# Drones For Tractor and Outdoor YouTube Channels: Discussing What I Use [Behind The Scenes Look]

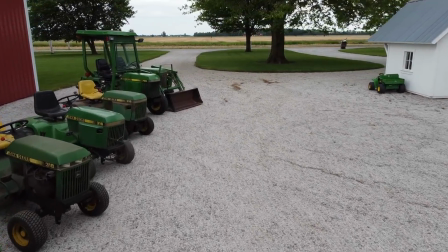(0:00)
The use of drones in YouTube videos like the ones that I normally make have become very commonplace these days And almost every time I include drone
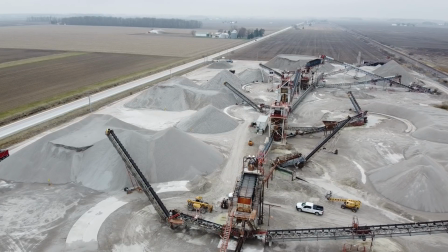(0:08)
footage in a video Someone will ask me what drone that I use now after only a couple of years of flying I'm certainly no expert But I
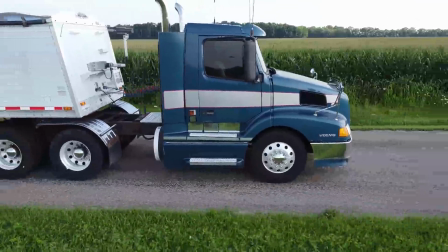(0:16)
would like to share some of what I've learned and give you a little behind-the-scenes look into how and why I use drones in my videos Which
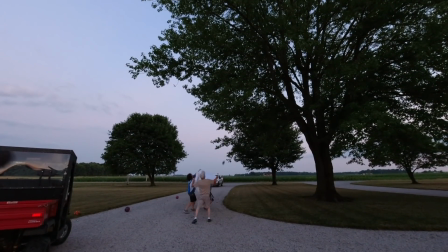(0:23)
drones that I use and I'm gonna show you two ways that I've retrieved my drone when I got it stuck up in a tree I hope you'll stick around and check it out. Dig dry DIY!
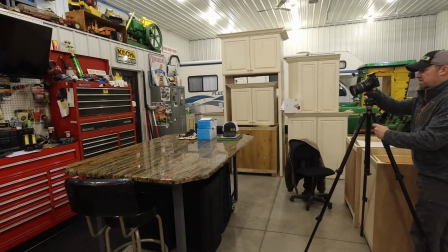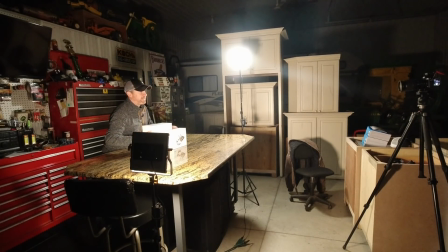(0:39)
Drones are a ton of fun, and when I started making YouTube videos a couple of years ago, I was tickled to have an excuse to justify buying one. But I do want to mention this right off the bat. If you use a drone for commercial use, like a monetized YouTube channel,
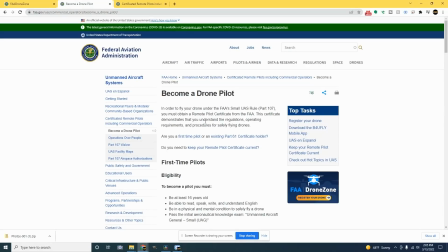(0:54)
then you're legally required to get an FAA Part 107 license, which makes you a certified drone pilot.
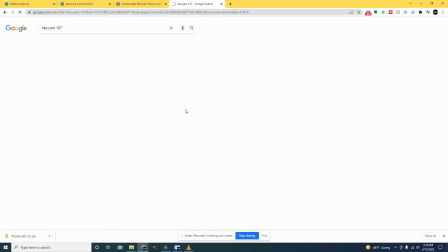(1:00)
Now there is a ton of information online related to this so I won't go into great detail but basically you are required to take a $175 two-hour test and pass with a minimum of 70% to get your drone pilot certification.
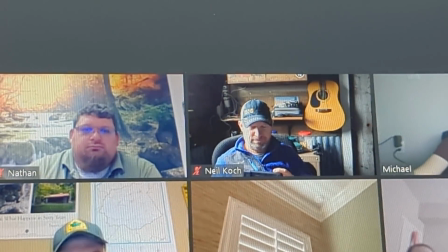(1:15)
In order to force myself to get it done I took a 16-hour online course that prepared me for the test but there's a ton of options out there to get
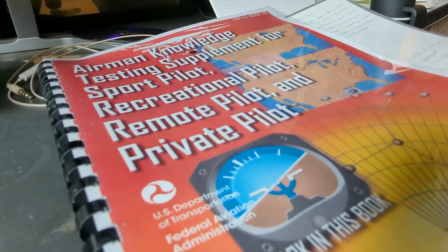(1:23)
yourself ready for it so the test is pretty easy to pass if you've prepared properly and overall it's just better to be
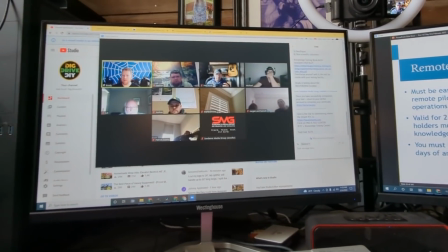(1:31)
legal than to be sorry I think.
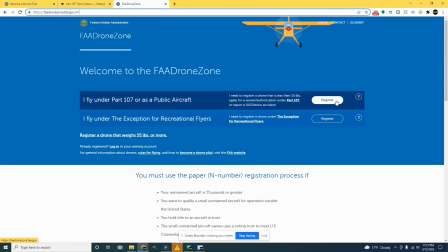(1:33)
Oh and you're also required to register your aircraft with the FAA too so I just wanted to make that little disclaimer before I talk about all this. Let's start with how and why I use drones.
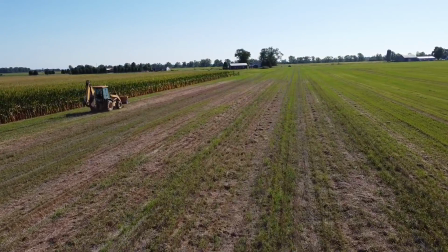(1:47)
I feel like drone footage can sometimes be overdone and overused so I try to keep it to a minimum and
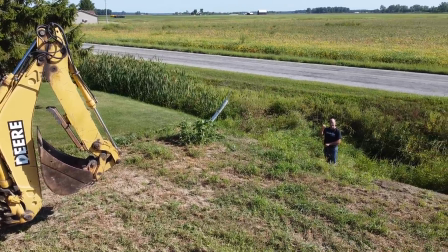(1:54)
I think it should serve a purpose in the story you're trying to tell rather than just using a bunch of footage because you flew the drone that day.
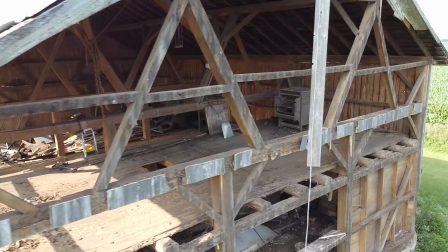(2:01)
I'll sometimes have a 20 minute flight and only use 20 seconds of it in a video.
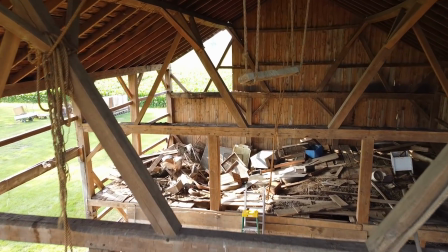(2:06)
So I use my drone for three main reasons. Number one is for establishing shots.
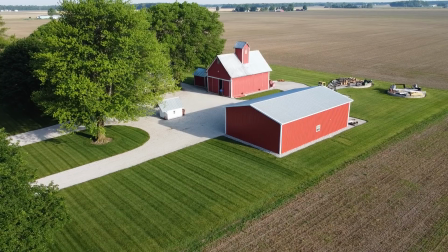(2:12)
This is usually a wide shot that shows you where I am and what I'm doing. It helps the viewer see the scope of a project or what the overall landscape looks like from a
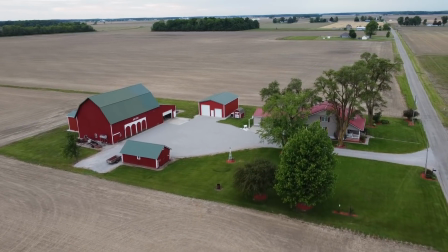(2:21)
distance and these can be really handy when you change locations in a video as well.
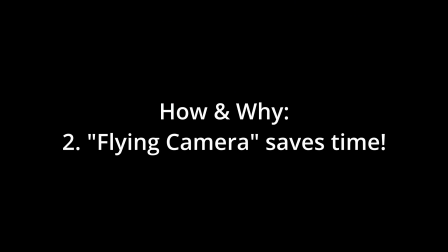(2:26)
Number two, it's a flying camera and a lot of times it's way easier than moving a tripod around.
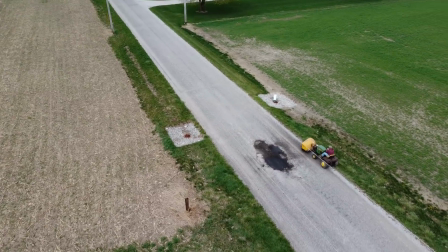(2:32)
When I'm trying to get something done on a project and I'm moving around the work side a lot or doing a repetitive task,
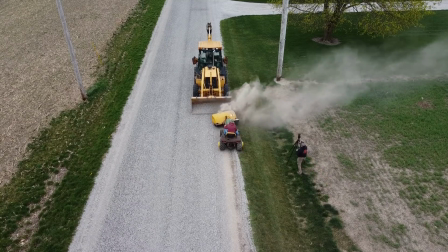(2:37)
then I can fly the drone for 10 or 20 minutes and build out lots of different shots and angles in a short amount of time.
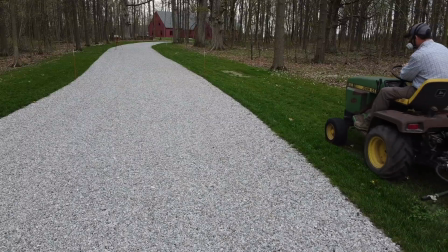(2:44)
And you've got to have a pretty good drone too and you'll have to be confident that it will hover and stay in the same spot and be stable.
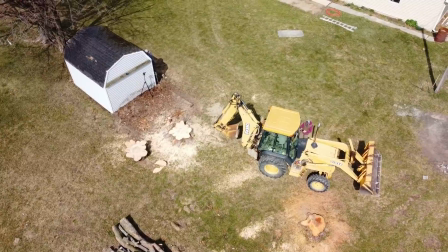(2:51)
But it's much quicker than jumping in and out of a machine to move that camera around.
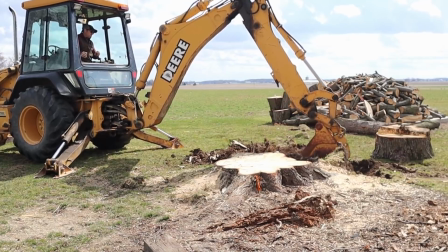(2:55)
But then I'll mix in those drone shots with other long-range tripod shots or equipment-mounted shots as well.
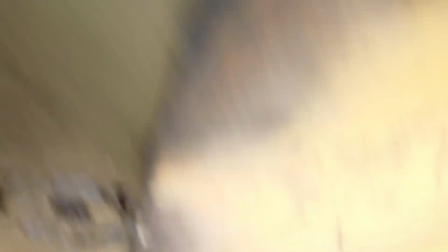(3:02)
So you just need to make sure that when you're flying close to the ground, you don't hit a machine that you're operating.
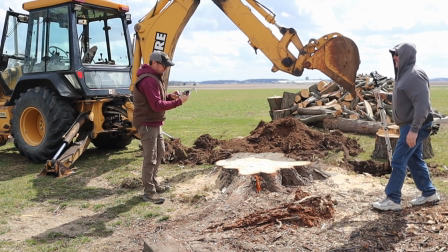(3:07)
That would be really embarrassing. The third way I use my drone is to help create a unique perspective of what I'm doing.
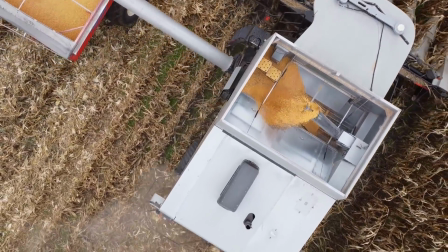(3:16)
One of my favorite shots here is the overhead looking straight down. There's no way that you'd ever see this type of angle if you were just there in person on a job site.
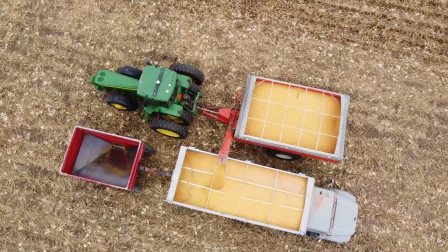(3:25)
So I think it really adds to the overall production value of the video to
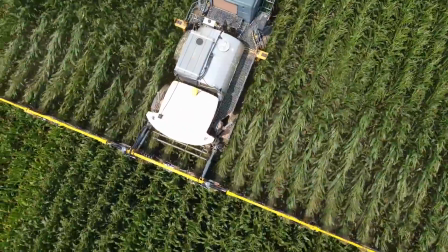(3:29)
include views or angles that are available from a standard vantage point.
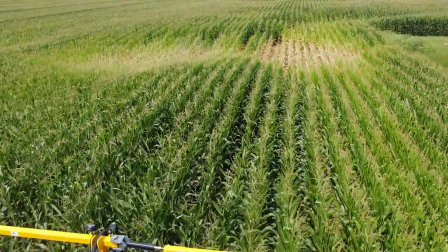(3:34)
And getting a unique shot means I've also tried to use the drone in a creative or clever way.
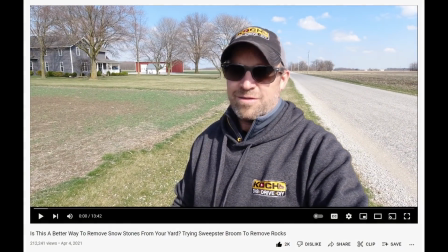(3:40)
So I wanted to share two of my favorite examples where I used an interesting perspective to transition from a handheld shot to a drone shot,
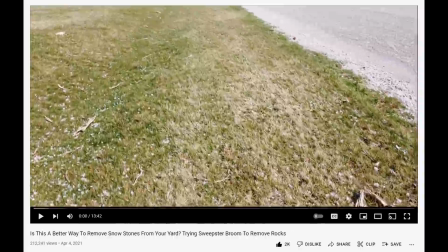(3:49)
hoping it would make the video more entertaining and engaging to watch. I love the challenge of trying to do these types of shots in the videos.